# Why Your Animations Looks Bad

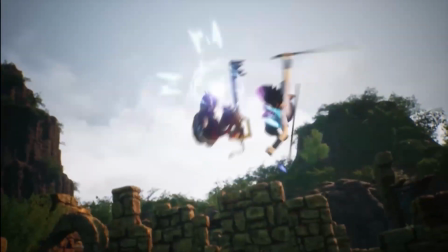[0:00]
So a big problem that some animators feel when making fight animations is that they feel that the character hits aren't selling.
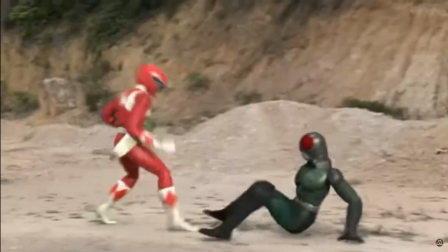[0:06]
If you think about it, how many times have you seen a fight animation where it doesn't feel that the animation has any impact?
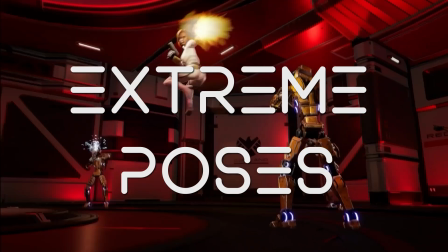[0:12]
The key here is you want to make use of extreme poses and recoil to sell your character's hits.
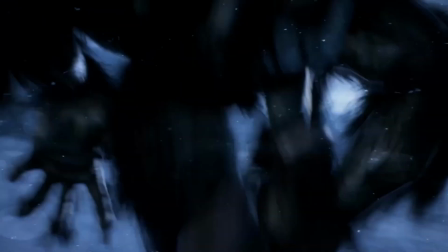[0:18]
You want to stretch your character at the point of impact to have that maximum effect,
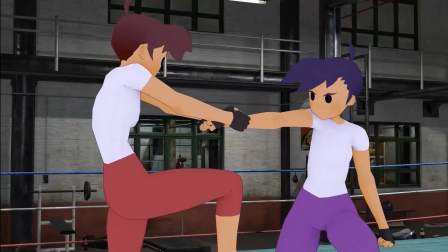[0:22]
and almost like acting, you want your other character to react as if the hit they're receiving really hurts.
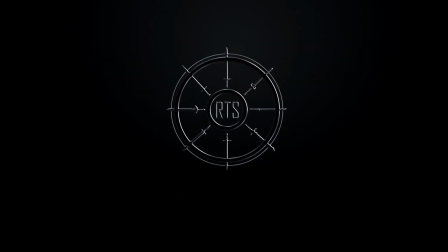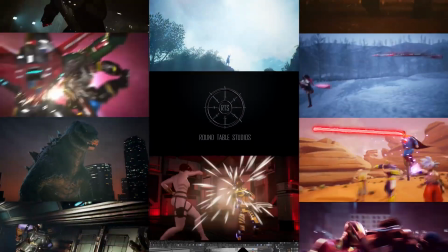[0:34]
Hey guys, my name is Cliff and this is Roundtable Studios, where we make 3D animation videos.
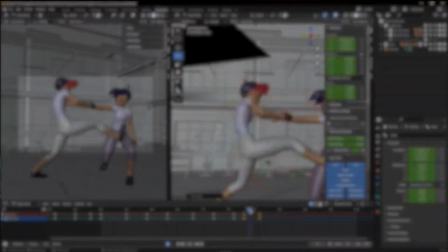[0:39]
For official purposes, this idea comes from the principle of animation of squash and stretch.
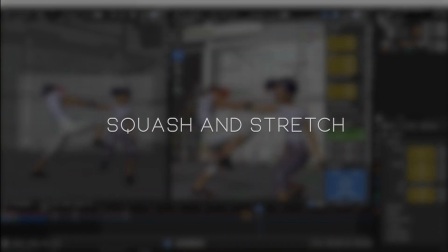[0:44]
But if you've animated before and you're tired of hearing of squash and stretch, we're just gonna say extremes and recoil.
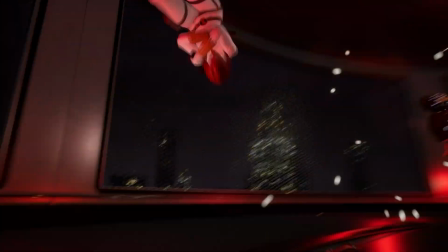[0:50]
Totally not the same thing.
Oink!
For example, on how extremes can sell hits, let's look at some examples.
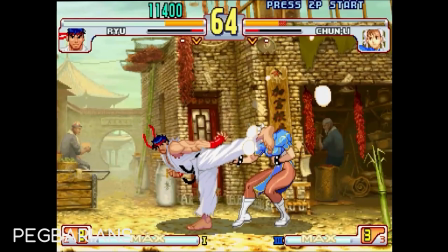[0:58]
Ryu's donkey kick from Street Fighter Third Strike exemplifies the use of an extreme frame actually breaking the model to sell a hit.
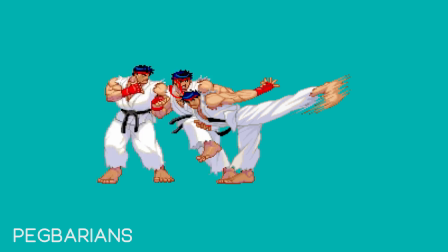[1:06]
Look what happens with his foot on contact. The extreme pose is exposed for one frame and breaks the model, elongating Ryu's foot past the hit target. In comparison, the on-model keyframe sets the leg back into a normal position and is exposed for a much longer time to show the power of the strike.
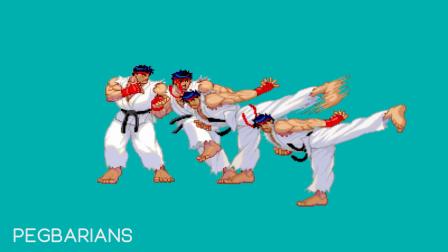[1:23]
We can use this same principle in our animations to sell the hit. Here's a similar kick but at a more cinematic angle.
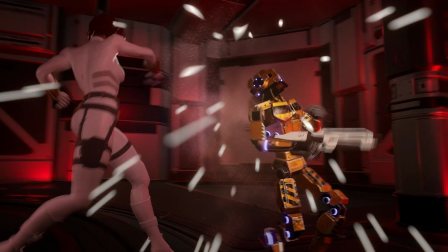[1:35]
Just like with Ryu, the extreme frame exaggerates the character's strike by fully extending past the hit target.
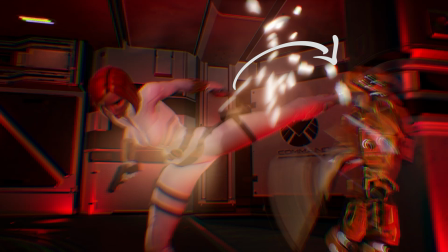[1:41]
This frame is fast and is held for one frame. The following keyframe sets the model back to normal and is held or exposed for a bit longer.
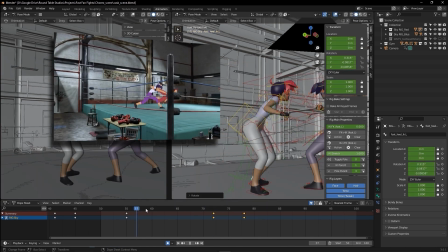[1:49]
As you can imagine, this style can be utilized best in 2D as opposed to 3D, and even in 3D,
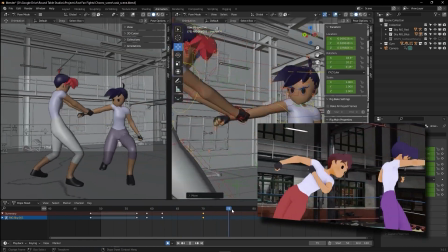[1:56]
cartoony or anime style would work best here versus more realistic models. As the animator, it's important to know when to push this principle further and when to hold back.
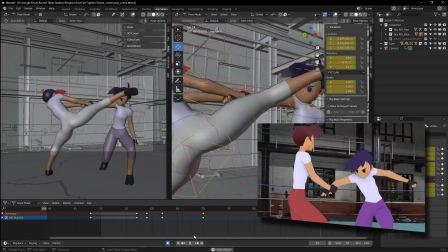[2:05]
And just hitting the extreme pose alone won't do the trick.
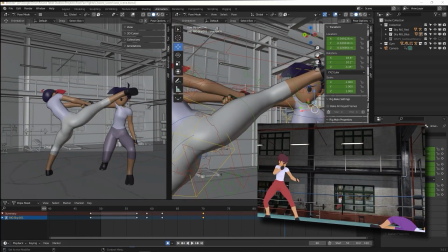[2:08]
But when that move is prepped by another move in a squash, pre-extreme,
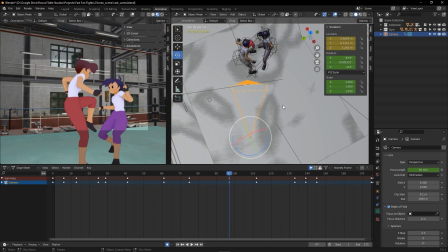[2:16]
pre-extreme pose, the more you push that, the more the hit will sell as well. The contrast of going from one extreme to another will help make the characters look convincing. Though not everyone's a fan of camera shake, I am, in addition to selling the hits.
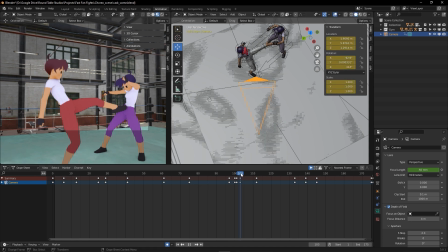[2:31]
It's very easy to go overboard, trust me, I know, but with a quick note on camera shake, move the camera in the direction of the hit, as if the camera is also being hit by the attack. The first frame is the hardest, and I rotate back and forth for 2 or 3 times,
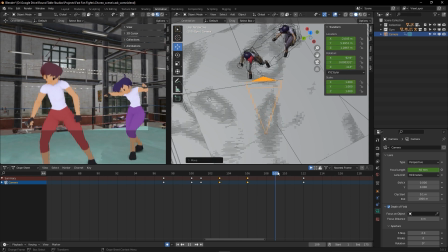[2:46]
with 2 to then 3 frames in between, making each movement less and less to enhance the action.
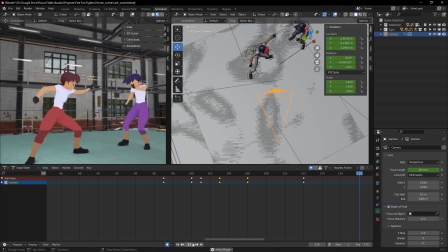[2:53]
These are general numbers, of course. The stronger and longer the hit, the more shake I do. Play around with it and use your best judgment.
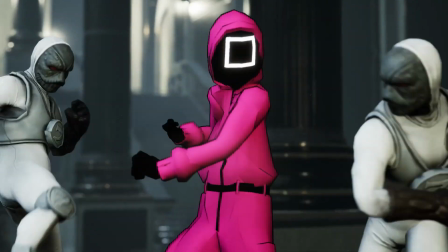[2:59]
When animating a hit, we want to sell the action that's believable and looks like it hurts.
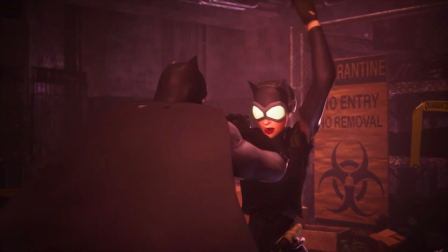[3:04]
One way to do so is with the reactions of the hit target. A great place to start looking for good reactions is in live action fight scenes.
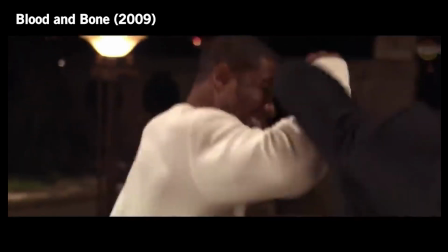[3:12]
Check out this move from Michael J. White in Blood and Bone.
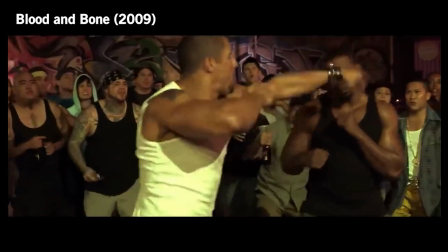[3:15]
On impact, because of the snappy strike to his face and inertia, the opposing fighter's head snaps towards the right while his body is still moving forward.
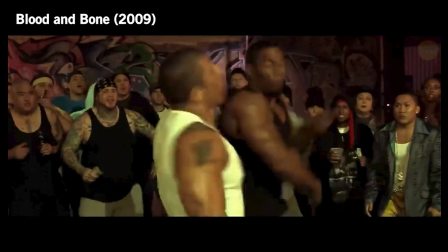[3:24]
This we will call the impact pose. The head then snaps back forward to catches back up to the body. This pose can then be the recoil pose. For our animation, we can try to exaggerate these poses so that hits read as chunky and expressive.
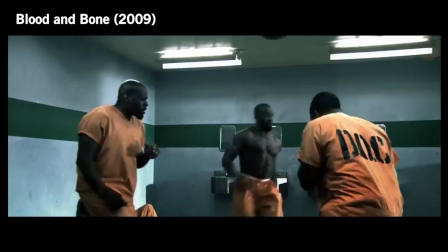[3:40]
When we hit this impact pose, like the extreme pose can be for one frame, which will help sell the blowback or recoil of the hit,
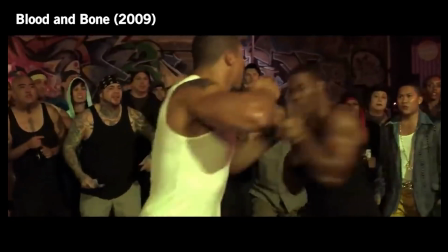[3:47]
acting as an anticipation frame for the next movement. In this example, because the strike was heavy and hit the chest,
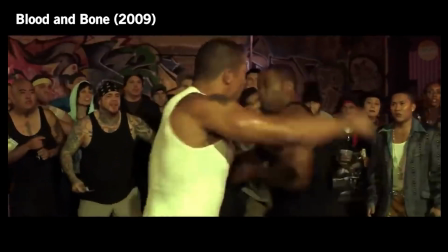[3:54]
we can have a bigger reaction and recoil anticipation with the head pushed all the way down before springing up again.
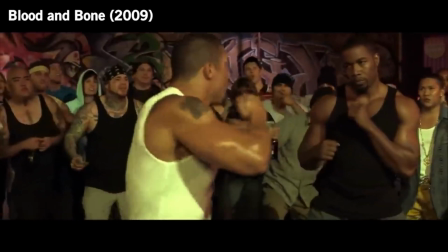[4:00]
As the body moves away from the strike, a secondary reaction can be added as the head whips back from the recoil.
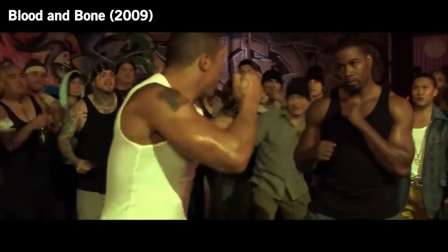[4:06]
The second reaction can sometimes be overkill, but it would help sell the hit of the strike.
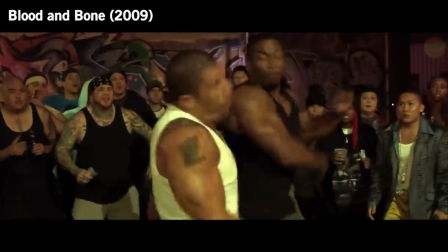[4:12]
It also helps to treat the body like a rubber band in some ways to get reactions looking more expressive.
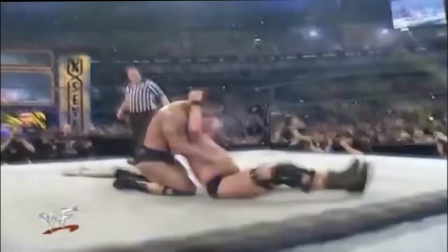[4:18]
If anyone's a fan of wrestling, a good example of extremes and recoil is the Stone Cold Stunner against The Rock.
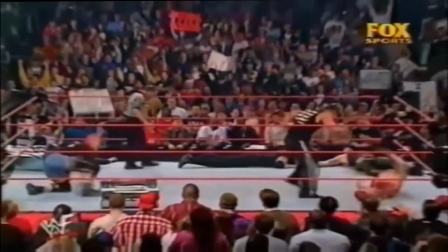[4:23]
Even though we know it's a performance, it sells the finishing move has completely impacted The Rock and that he is flown from one side of the ring to the other.
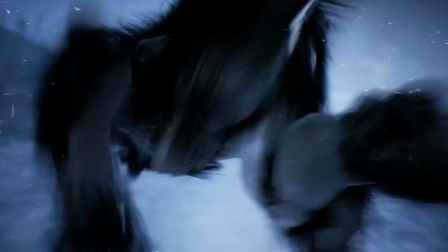[4:31]
If you look around, you'll see examples of how this is done and how to apply it to your own animations.
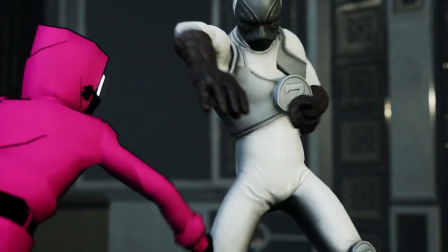[4:36]
If you're making more cartoony style fight scenes, it'll make it more appealing, and if you're doing more realistic animations, it'll make it more organic.
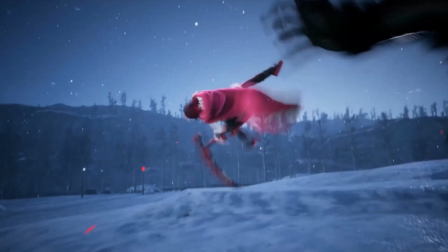[4:43]
Applying these extremes and recoils to your hits will often lead to stronger, more dynamic looking fights.
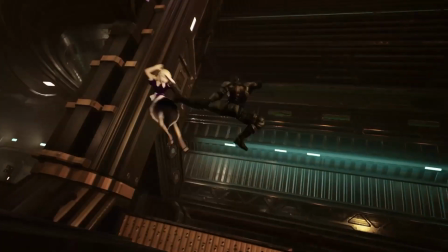[4:48]
Check out how I use these extreme and recoil poses, or try it out for yourself. If you want to see more animation tutorials, you can check them out over here.
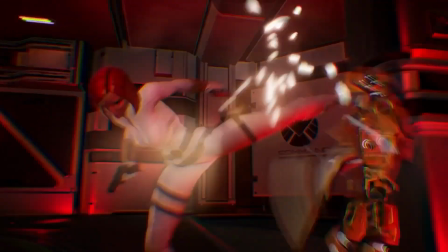[4:55]
Thank you for watching, and I'll see you on the next one.